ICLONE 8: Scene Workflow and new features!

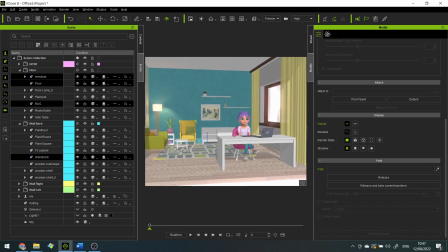I have hours of footage of furniture being moved around until I figure out what I want.
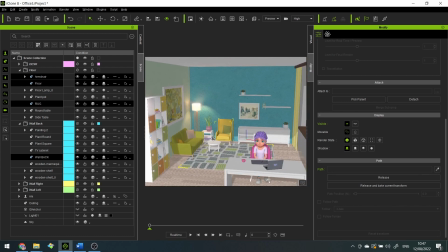It's boring, it's messy, so I'll just skip to the final result. Yeah, let's move on to the most important part, the lighting.
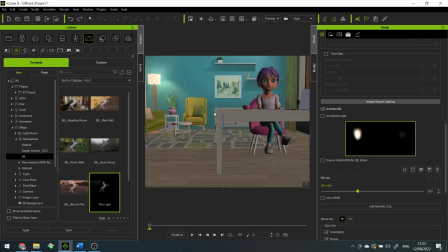Yay! Okay, first things first. You change the atmosphere to the rim light IBL because it's the darkest, but not dark enough.
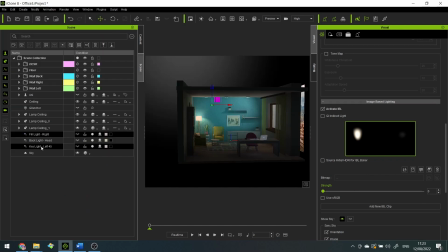Decrease the strength to 0 and in your scene folder, delete all the lights.
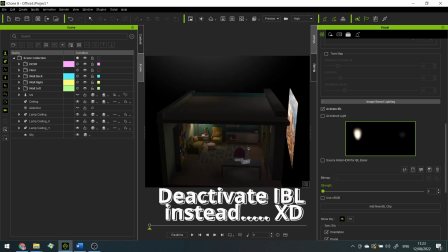I'm pretty sure I'm doing this wrong. Step 2. Ambient light, found in the visual menu.
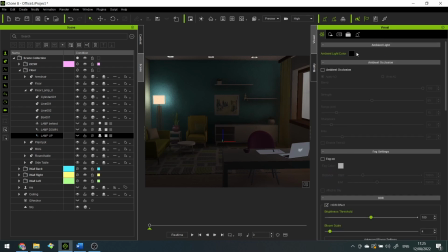Okay, here is my logic. Feel free to disagree.
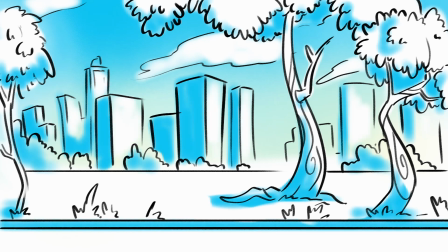If we have a scene that is outdoors, I imagine the ambience light cover will be affected by the sky, because it's the biggest thing out there.
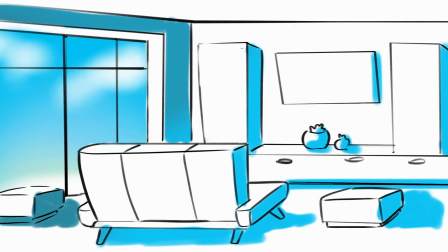So if we have an interior and the scene is set during daytime and we have a big window,
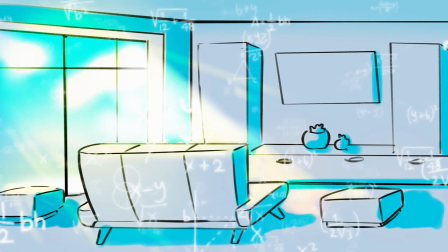I imagine the ambient light color will be bluish like the sky.
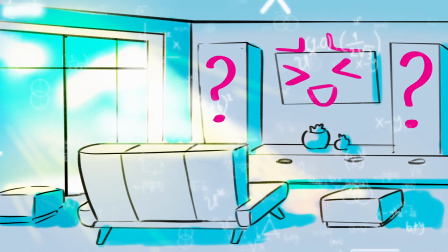But also my main source of light will be coming through the window and will be kind of yellowish,
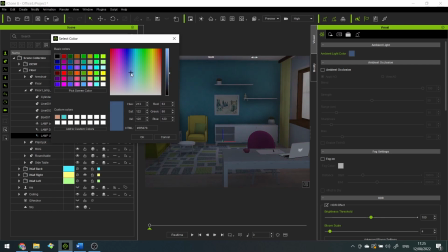so picking a blue ambient light will be a nice complementary color that will help the light pop up.
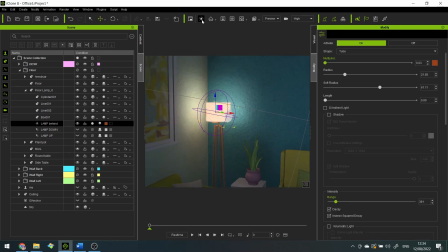Yeah, I hope it makes sense in the end. And because I like this lamp, I have a secondary light source, no logic at all.
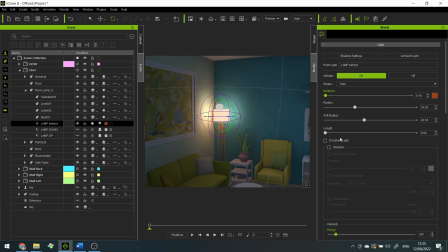First, there is a point light that goes in the middle, just something soft, and there will be 2 spotlights going up and down.
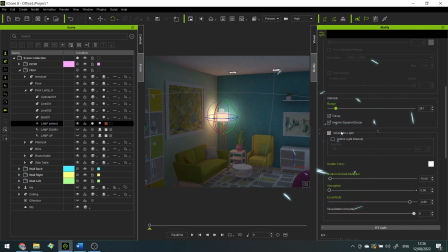And as I was experimenting with different settings, I finally got to experience the volumetric light option. So this is a new feature for Iclone 8, and let me tell you, my life will never be the same.
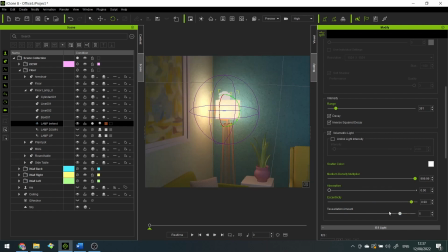I'll use volumetric light for every single thing I do. This box will never go unchecked again.
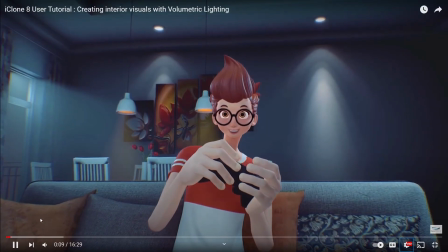Honestly, this thing blew my mind. I already saw Benjamin's tutorial on the REALLUSION channel where he goes through all the features,
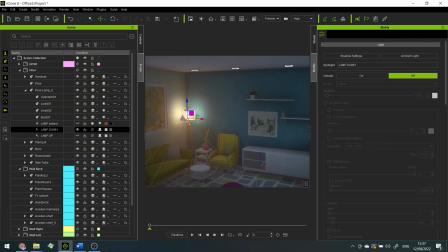link in description box, but I still ended up being shocked in the end by the massive difference volumetric light makes.
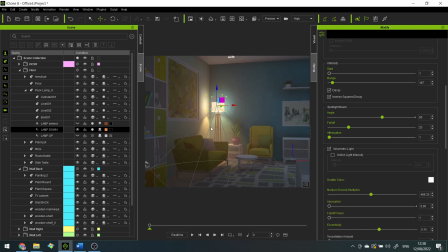Yeah, I've never used another rendering software, so for me this was mind-blowing. I was thinking this is Disney quality movies.
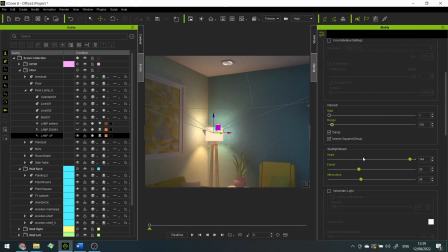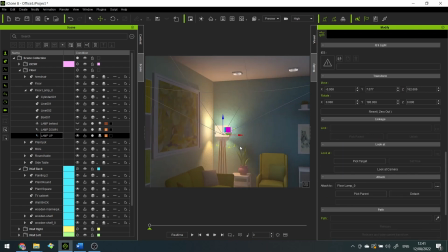I decided to increase the strength of the volumetric light the further away we move from the character,
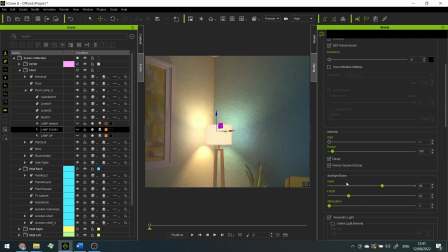so that it creates this blurry effect.
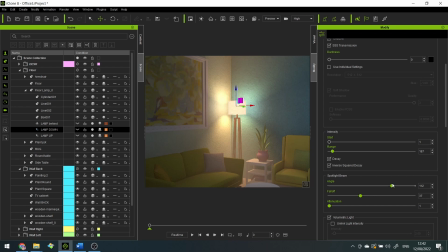That way the character will look sharper compared to the background and will pop out more, I hope.
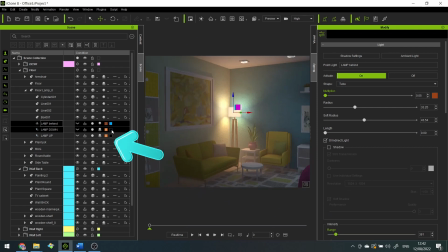And if that wasn't enough, there is another new feature in Iclone 8 that I totally love.
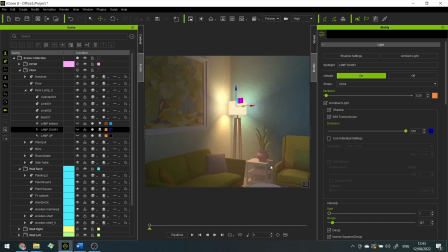It's the second box near the colors of the light that helps you customize the color of the shadows that they make.
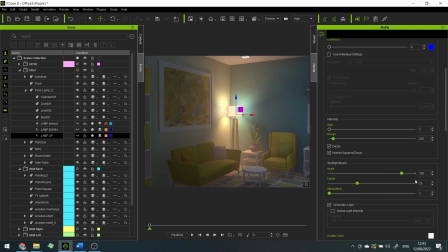That way you can make your scene extra colorful. Okay, I'm finished with the lamp, and now let's move on to the window light.
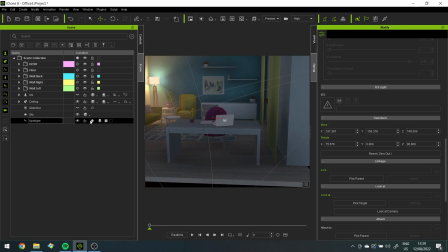There are many different options to do this in Iclone, but I'm going to use a spotlight.
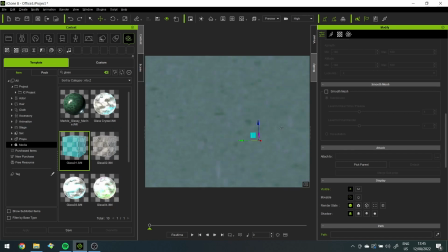Oh, apparently I chose the glass 01 texture for the window.
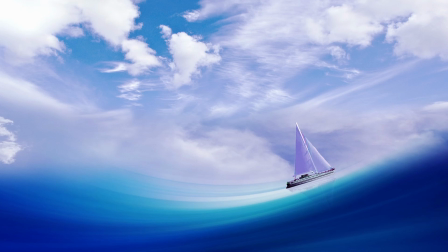And for some reason I decided to use this free image from pixabay.com for my diffuse and reflection map.
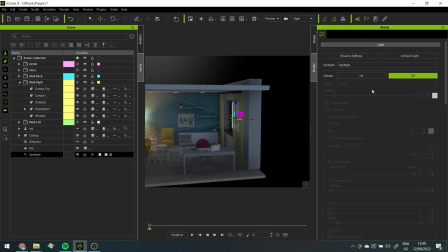It has a blue sky in it, I guess that's why. I gave the light a yellowish tint and I turned off the shadows.
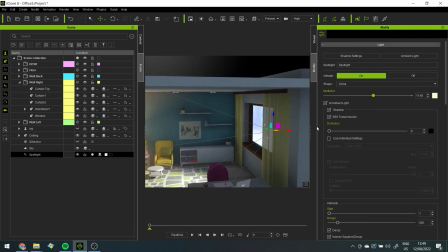I actually turned off the shadows for most of my light sources because, as you will see,
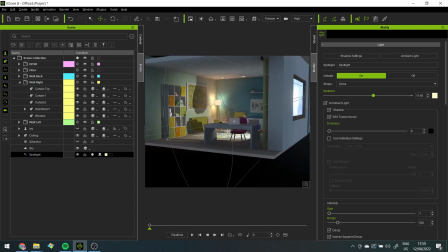I'm using so many lamps that if they all create shadows it will just be a big mess.
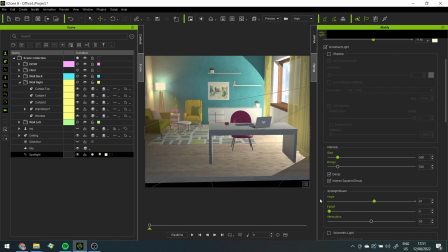I know it goes against the laws of physics, but I don't care.
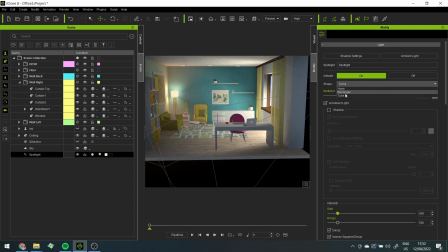In this case, I prefer using the rectangle shape for the spotlight and playing with its width and height until I get what I want.
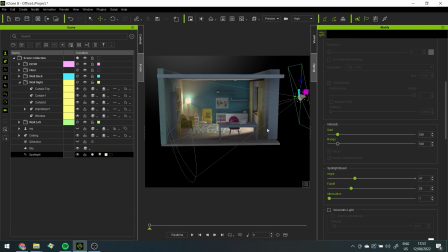And of course, don't forget to experiment with the angle, fall-off and attenuation.
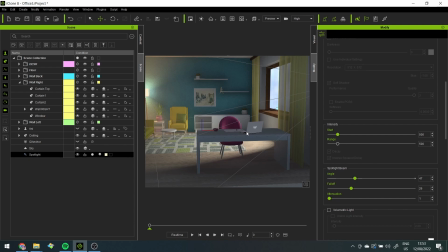And for dessert, you can check the volumetric light box.
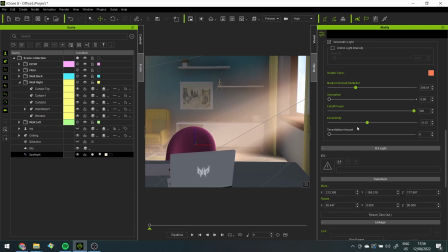Make it orange, the complementary color of blue, and just move the sliders until you get this kind of effect.
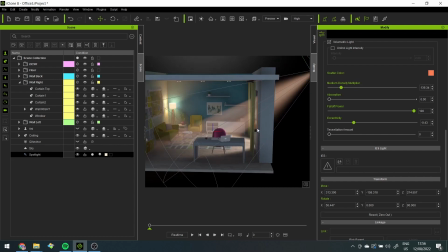In case you want to know what each slider does, just watch Benjamin's tutorial because I just move things around randomly.